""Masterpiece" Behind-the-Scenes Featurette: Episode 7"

name is Keith Hamilton. I am the visual effects supervisor for Masterpiece. And it was my job to help out with well, not only production,
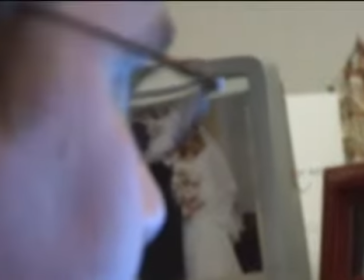0:30 but also post-production as far as all visual effects were concerned for the film. Originally, Masterpiece was a lot more ambitious in what we wanted to do.
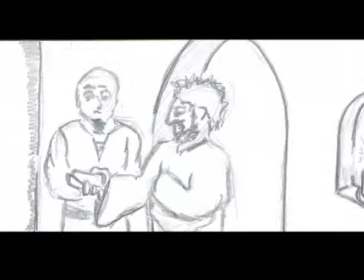0:39 In the original storyboard that Scott presented to us, there's a lot more visual effects. The shot list was much longer than what it actually turned out to be.
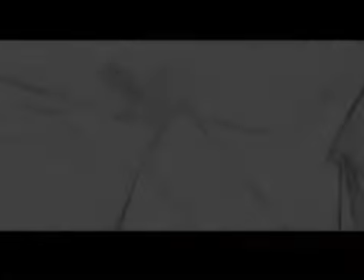0:52 One shot called for the camera to look up and there'd be a ceiling, but none of our sets had ceilings,
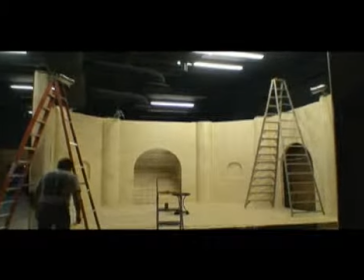0:59 so that would have had to been put in post-production, somehow built in either a 3D environment or kind of faked in a 2D environment. We were going to put a green screen behind the Potter's window.
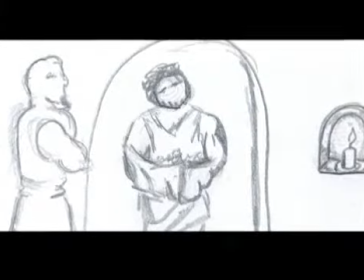1:14 Also, I think we were going to put one behind the Master's corridor front door on that set. And just as the process of just doing some test footage and just discussions, we decided instead of doing everything digitally in post-production, we used lights, we used some fabric,
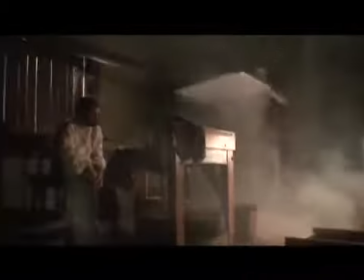1:35 and used a smoke machine to create these volumetric rays of light that actually looked beautiful when we shot it.
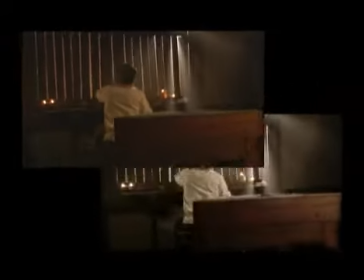1:42 And again, we decided just to use like the Potter's studio or Potter's workshop,
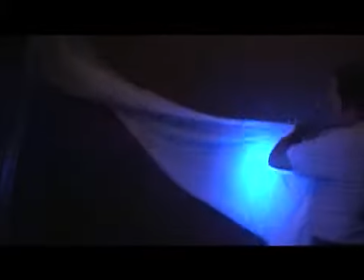1:50 just use some fabric and just shine some lights on it, and in post create kind of a little bit of a blowout effect
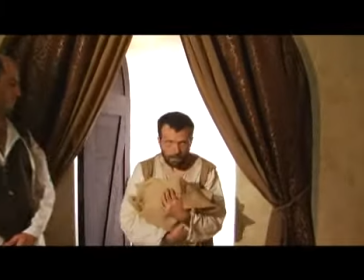1:59 to kind of have, you know,
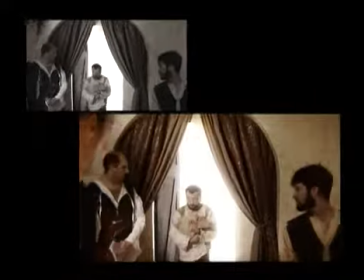2:01 the bright background kind of envelop the Potter slightly as he walked in, kind of revealing him.
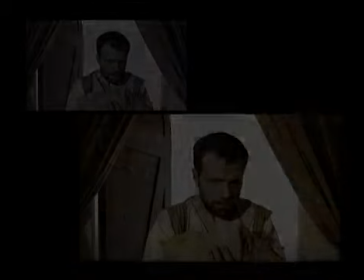2:08 And as it turned out, those turned out to work a lot better than if we attempted to do it digitally. It was just a lot prettier, more realistic, and just for that, just the way it was shot, just looked a lot better. Then there was the infamous shaft of light, which Scott really wanted badly.
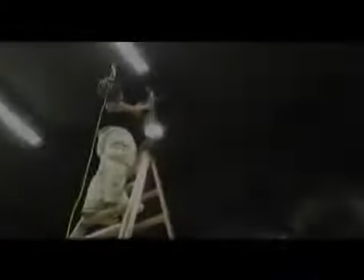2:27 In the Master's corridor,
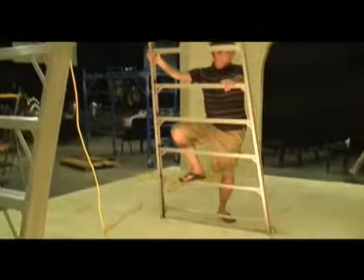2:29 we hung a spotlight up high and shined it down on the table that was the centerpiece of the Master's corridor.
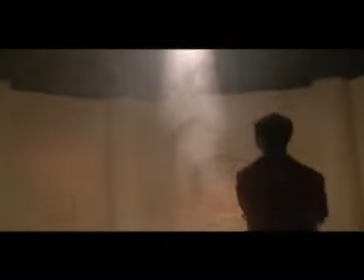2:37 And it created this cool little, you know, spotlight there and looked great. But Scott also wanted to add a visible volumetric beam of light that, you know, came from above as well.
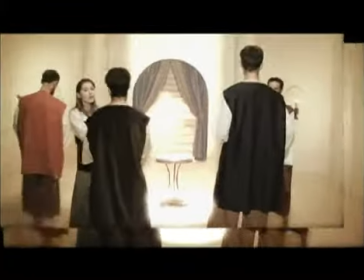2:49 As I started working on it, it looked okay at first, and you know, was working, looked real nice.
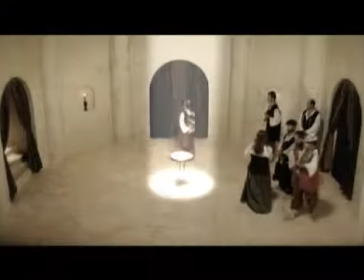2:55 But as you know, kept going through the shots,
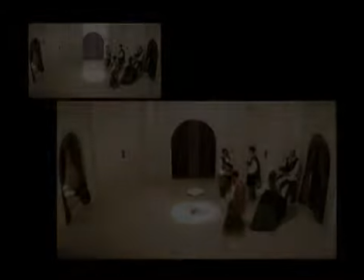2:59 the decision was made that the shaft actually probably would distract just from the rest of the film. And of course, you know, the story is more important than any one effect. So in the end, the decision was made to drop the beam of light, and actually, I think, you know, the film survived.
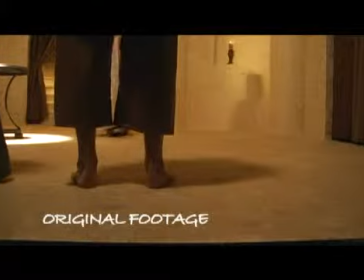3:21 One of the vital shots that had to be done, and Scott actually did this,
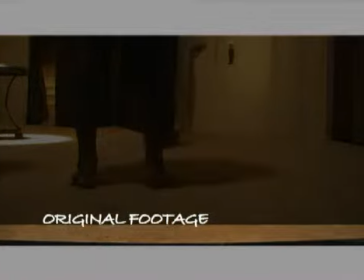3:26 was extending our set a little bit, because there's a couple of shots in there where you can actually see the edge of the set.
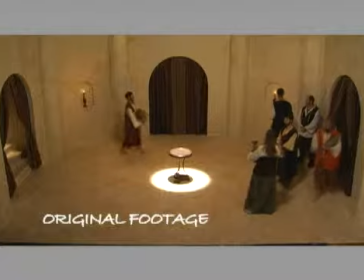3:35 Scott went in and sort of digitally extended the set and eliminated those edges.
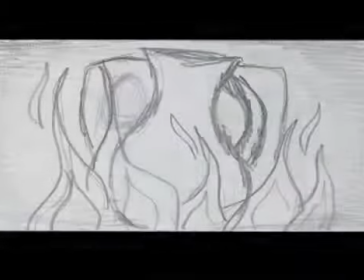3:43 Another one of the things that Scott wanted was to show the inside of the kiln as the pot was firing.
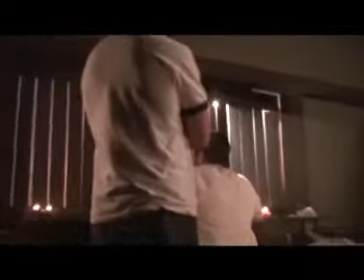3:49 That's one of the shots I did, and on set we showed the pot inside the kiln,
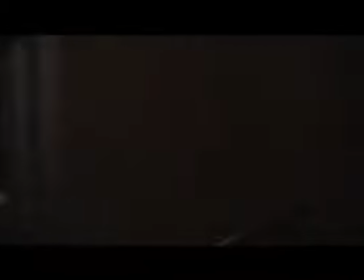3:54 and a light was used to give a sense of you know, a glowing heat. But you know, the heat usually comes from sort of distortion. I created an effect to give that impression of this, you know, intense heat rising from the fire of the kiln. It was a brief shot, but I think it helped, and it helped kind of convey that image of an intense heat. There's this one shot where the camera was tracking across the floor, following the Master's feet as he was walking down the line of Potters.